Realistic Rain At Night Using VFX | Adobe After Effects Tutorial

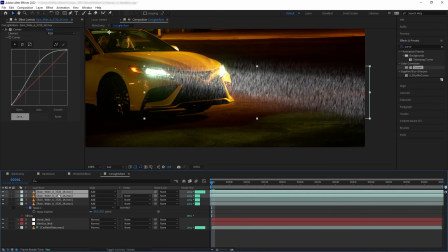[12:26]
And then let's duplicate what we have and put the duplicates to the other headlight.
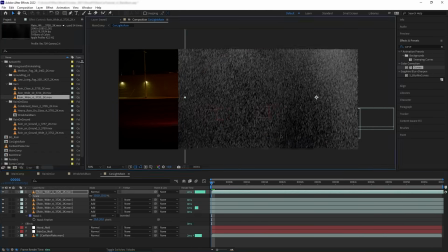[12:31]
And then let's get another rain and mask it to the surrounding of the lights.
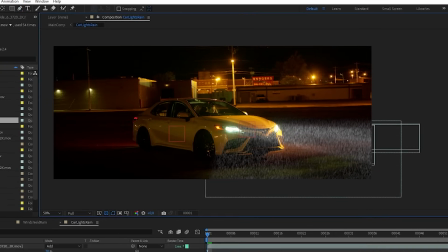[12:36]
We want this one to be a bit more faded. And then parent what we have to the hood null.
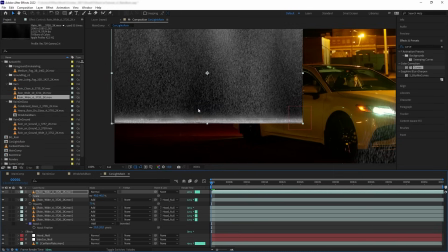[12:42]
Now the tail light. We are going to do the same thing by adding the rain and mask out the glow.
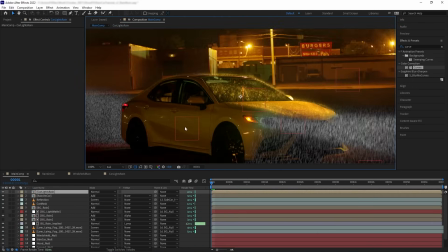[12:52]
Now let's go back to the main comp and turn our car light pre-comp to add.
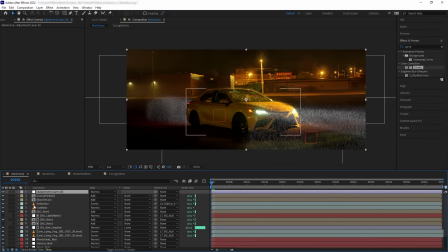[12:57]
I want to first create the implied rain. So let's get an adjustment layer and we are going to luma mat it to the car light's rain and add fast blur and then desaturate it. And then let's add more.
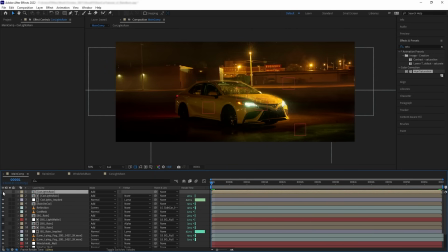[13:12]
We are going to duplicate our rain pre-comp and then turn the layer on. Add a little bit of contrast on the curve and a bit of camera blur. Now let's colorize these based on the lightings. So let's add tint, make it greenish white like the headlights.
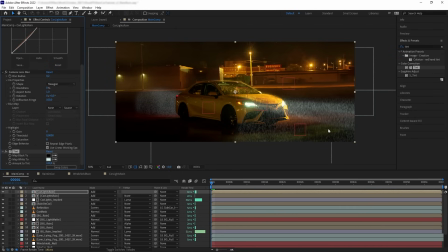[13:33]
Now we want this tint to only affect the headlight rain. So let's create a mask to isolate the light on the front. And then let's duplicate the pre-comp. And then let's move the mask on the duplicate to the back and then change the tint to red.
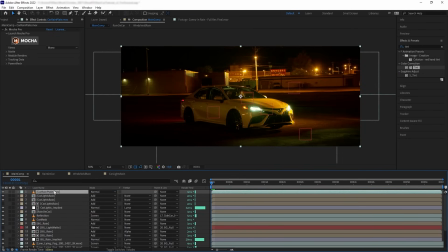[13:50]
Now for the rain on the ground, let's create another pre-comp, rain on ground.
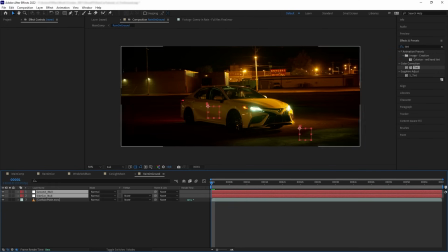[13:55]
And this time, let's bring the ground null and the sidecar null along into the pre-comp. Like I have mentioned before, rain is most visible when it is directly interacting with light. So I will focus on just adding the rain on the bright highlighted areas like the yellow, orange, and the red at the back there.
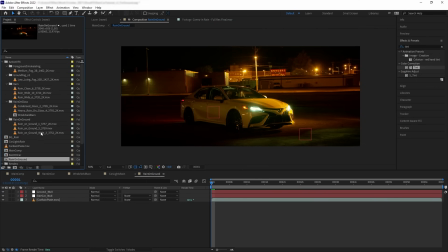[14:14]
So let's populate our shot here with rain on ground elements. One thing that you can do to adjust the perspective of the rain to match the ground is to turn the layer into 3D.
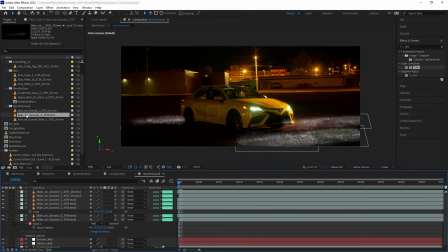[14:27]
Okay, so for this side of the car, I will add just one rain on ground,
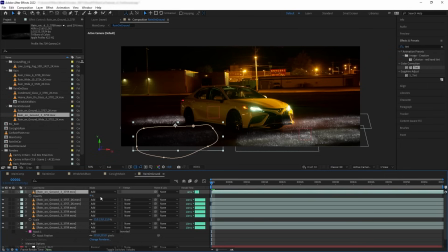[14:32]
but we're going to make it really transparent because again, it is dark, so there's no direct light source.
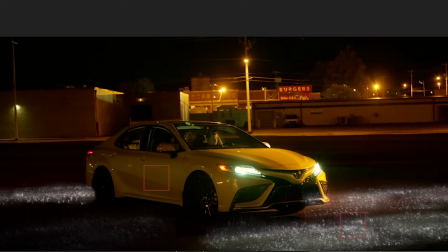[14:38]
And for the far side of the shot, I'm not going to add anything because again, it is dark and also it is far away and will be covered by the rainfall.
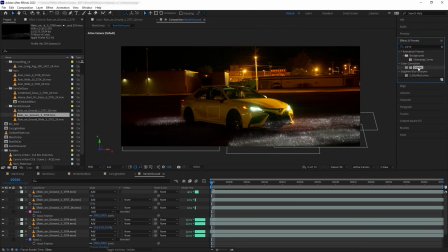[14:47]
So now I'm going to color correct our elements using curves to add varying degrees of brightness to our rain.
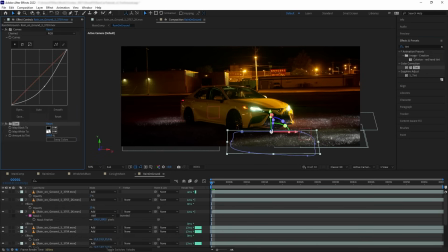[14:53]
Now let's assign the color. Here, I'm going to add this yellowish green tint to the rain that is covering the yellow highlight,
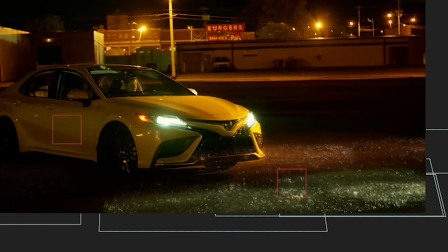[15:01]
and then orange to the rain that is covering the orangish highlight, and then red tint to the one on the back.
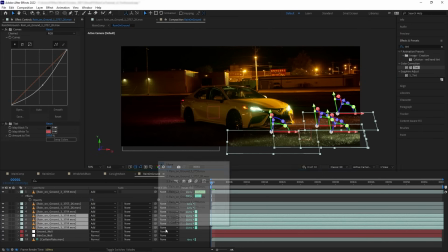[15:09]
Now, parent the rain accordingly, the front ones to the ground null, and the back to the sidecar null.
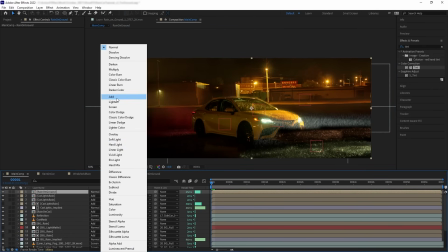[15:17]
Now let's go back to the main comp and change the pre-comp to additive, and put it below the car mask.
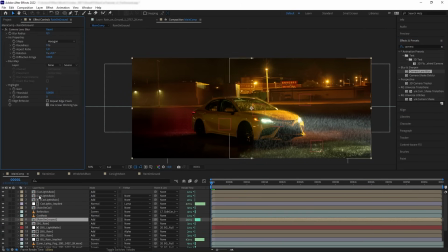[15:24]
And then let's add a little bit of lens blur. Perfect! Now what I want to add is an overall rain to the entire shot.
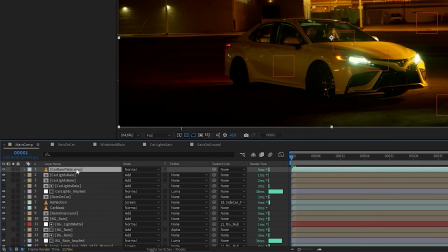[15:33]
So let's duplicate the plate again and create another pre-comp and name it overall rain.
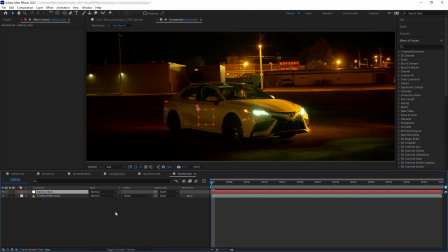[15:39]
And then let's copy the sidecar null into the pre-comp and then change the plate to guide layer again.
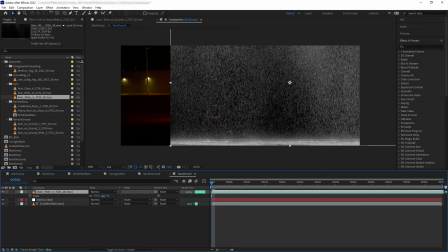[15:45]
And then in the pre-comp, we want to populate the shot with rain.
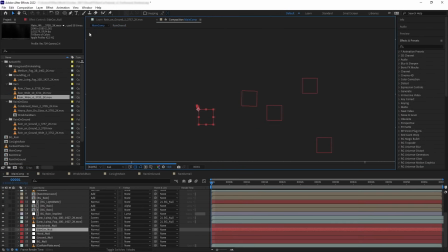[15:54]
And then parent them to the null. And then on the main comp, let's turn the overall rain pre-comp into add.
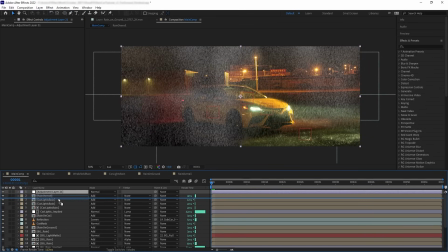[16:00]
And then let's create an adjustment layer, put it below the rain overall pre-comp, and create another implied rain.
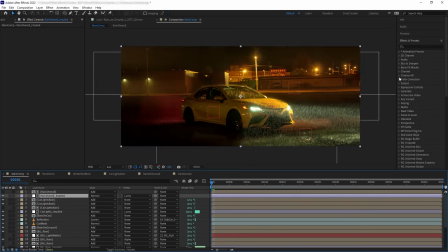[16:07]
So let's luma mat the layer again, and add fast blur and saturation.
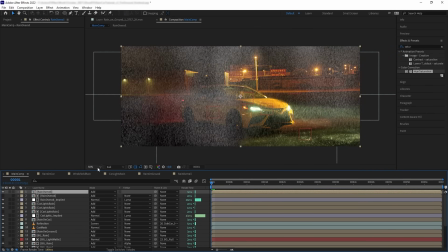[16:13]
And then duplicate the pre-comp and create the less subtle rain. So let's add a yellow tint. The rain on the front of the car should be more illuminated than the rest. So I'm going to mask that area.
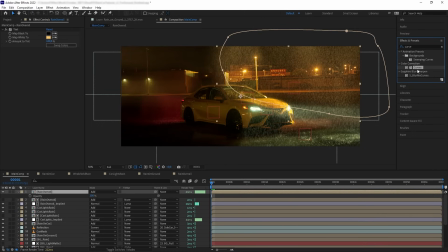[16:29]
And then darken it with curve just a little bit.